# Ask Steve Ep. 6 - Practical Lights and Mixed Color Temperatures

But really, the windows in here are so far away. It could totally be daytime right now. I have the lights off. I'm lighting myself with a tungsten light right here. but and so I have the fluorescence off right now because I don't want fluorescent lighting but if I had the lights on it would look like daytime in fact let me show you
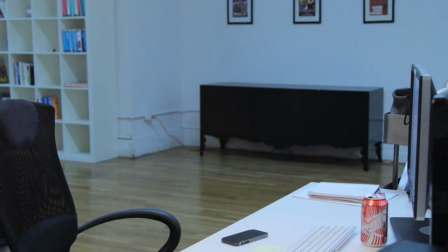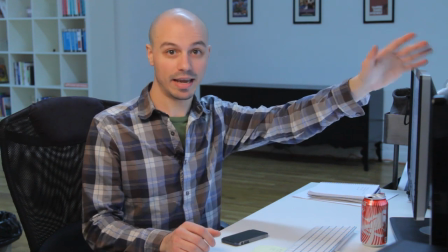[32:47]
so now it's night time out it's like it's like eight o'clock 8 30 right you can't tell
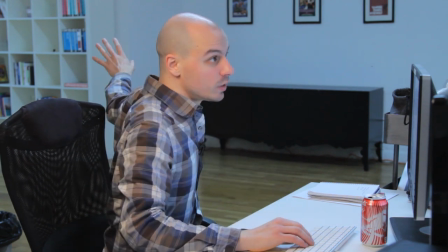[32:55]
emotionally speaking you see me here it's blue but what's lighting me is tungsten
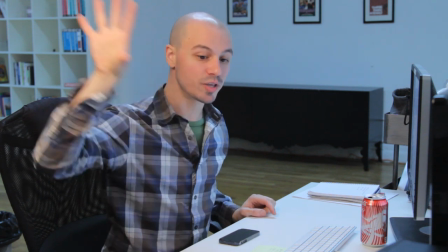[33:00]
what's lighting me is orange and I have the camera set for the orange so I look a little warm but everything
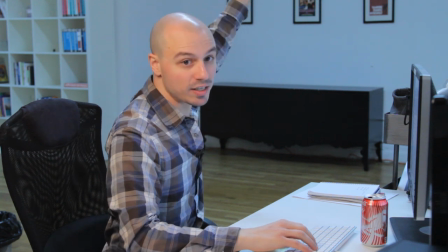[33:05]
else in the room looks blue. It's just the fluorescent lighting and it's just the monitor hitting me.
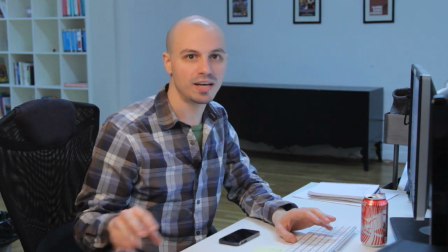[33:10]
But for all intents and purposes, if you were to put some sound into the sound mix right now of birds chirping and cars going by and daytime sounds,
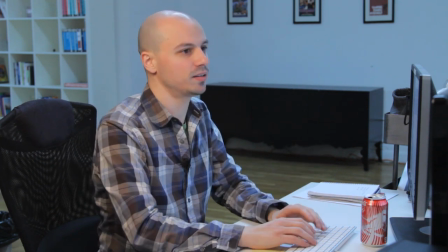[33:18]
you would completely think that this is daylight right now. You'd completely think that this is 2 in the afternoon or 11 in the morning.
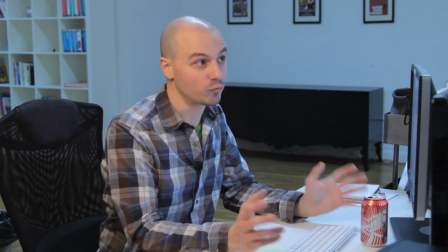[33:24]
But it's not. It's nighttime right now, you know, speaking.
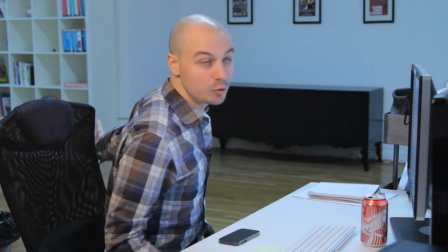[33:28]
But just looking at the frame emotionally, the light that's back there is blue because it's coming out of the fluorescence and the thing that's hitting me right
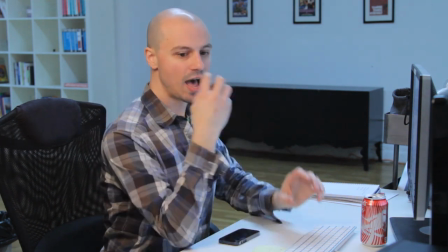[33:37]
here is orange so there's that there's that contrast I my skin tone is a little orange and the background's a little blue so that feels like
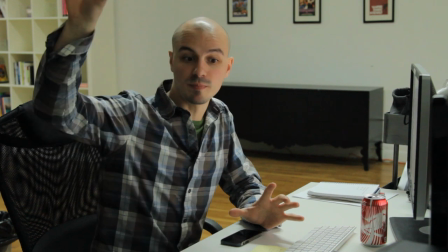[33:45]
it's daytime now I just did a change look at this I shut off my tungsten light so I'm a little dark here now but I also changed the
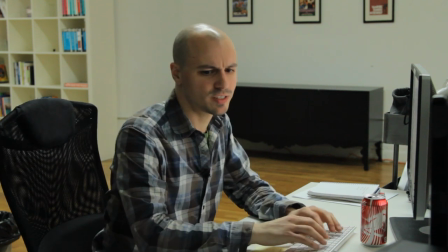[33:52]
white balance in the camera to make sure the background isn't as blue so what does this feel like I'm not sure I can't decide is
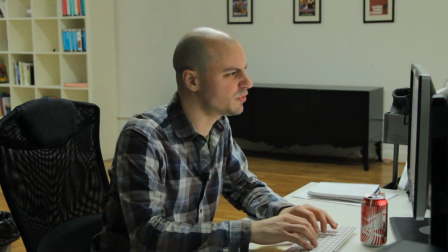[33:58]
it daytime or is it nighttime out does it feel like I'm in an office this might feel like I'm more in an office because the background is more white now so
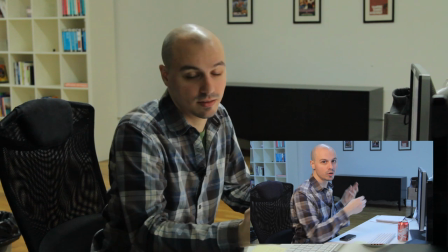[34:06]
it's still still 830 it's still nighttime but what does this feel like to you now I changed the white balance in the
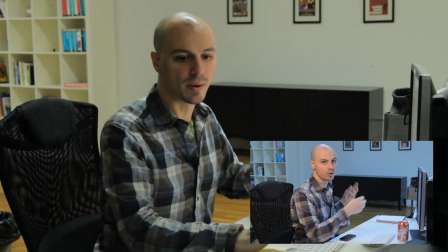[34:14]
camera so now my skin tone is still around the same it's still orangey but look at the background the background is now whiter orange more orange
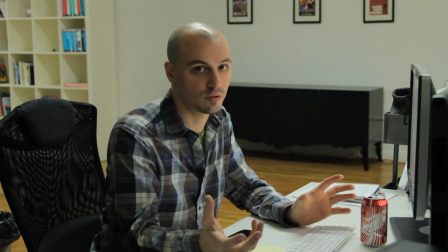[34:22]
because I changed the white balance in the camera so this is a completely different look now what's what's what's going on here now is that there's no
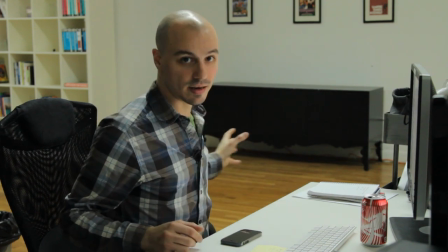[34:30]
mixed lighting anymore. All the lights are bluish. All the lights are the same temperature.
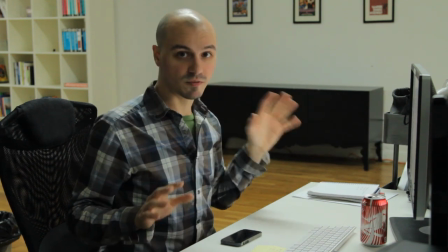[34:36]
The monitor is around 5600. These lights are around 5600K. So they're all blue-ish.
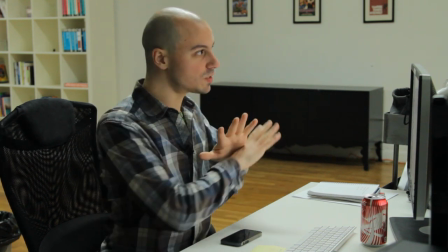[34:42]
But I changed the white balance in the camera to compensate for that. So since there's no more mixed lighting, everything looks a little bit more even.
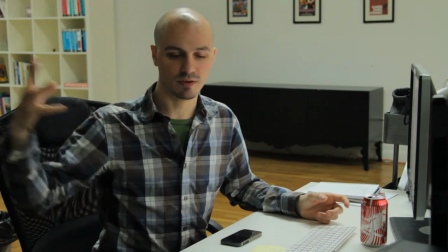[34:49]
I'm darker here because I don't have any daylights hitting me over here. The light, the lamp's off.
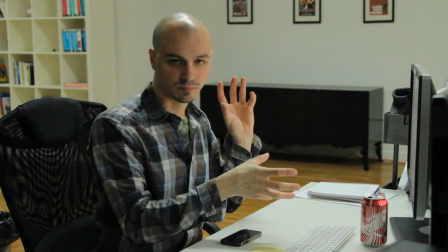[34:55]
But watch now because I changed the camera to make the blues back there
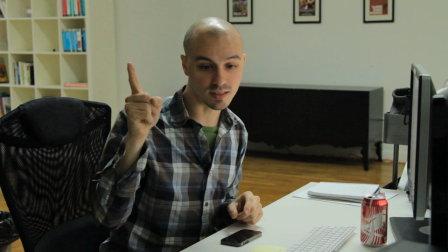[35:00]
look a little bit more white when I turn the tungsten light back on I'm gonna look really
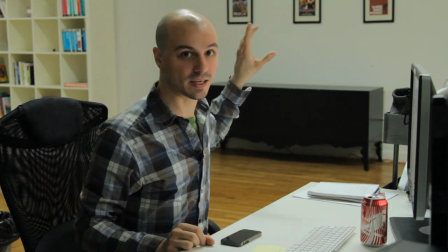[35:06]
orange because since the camera is making blue white orange
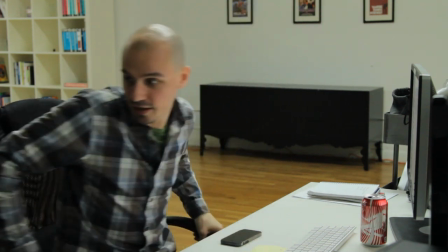[35:11]
will look way orange watch here it's gonna happen right now now
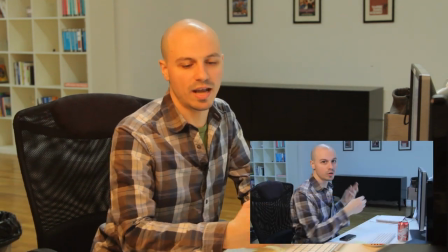[35:19]
I'm a lot more orange right here but what does this feel like I don't know does it what how what's the emotional you get from full for me
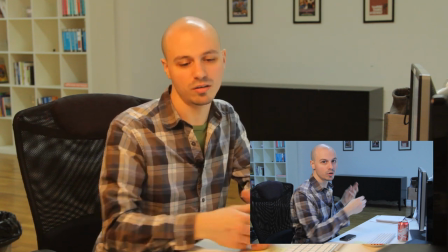[35:26]
I can just tell right away that I look a little overexposed I don't know I look a little weird I've got this I got light
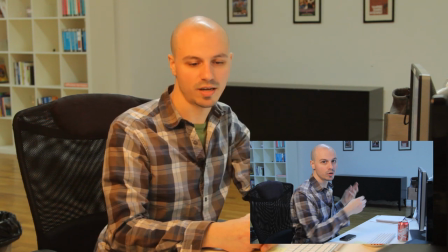[35:32]
from the fluorescence hitting me up here that looks kind of weird my
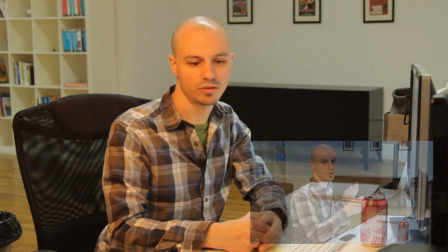[35:37]
skin tones off I look I look weird I look too orange but
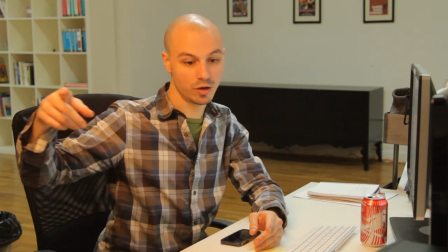[35:41]
if I were to change the the white balance in the camera back to 3200 back to compensate for this light then the background would change back to blue
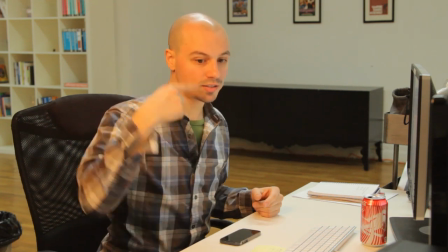[35:49]
it'd look exactly like it did before so this is mixed lighting I have a tungsten light hitting me here and all the lights in the background or are around 5600K.
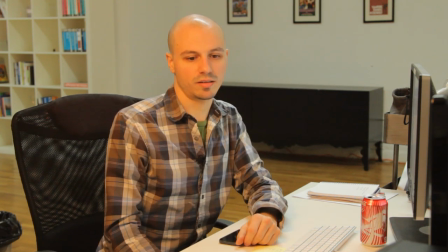[35:58]
I don't know what this feels like. What does this look like? This, to me, it just looks wrong. It just looks weird to me. Like it just looks like bad color. So let me take a second, change it back.
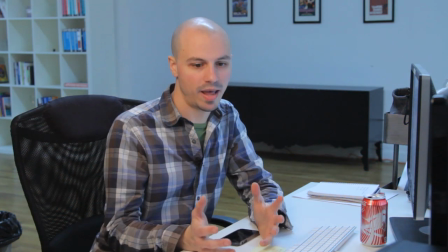[36:10]
And we're back.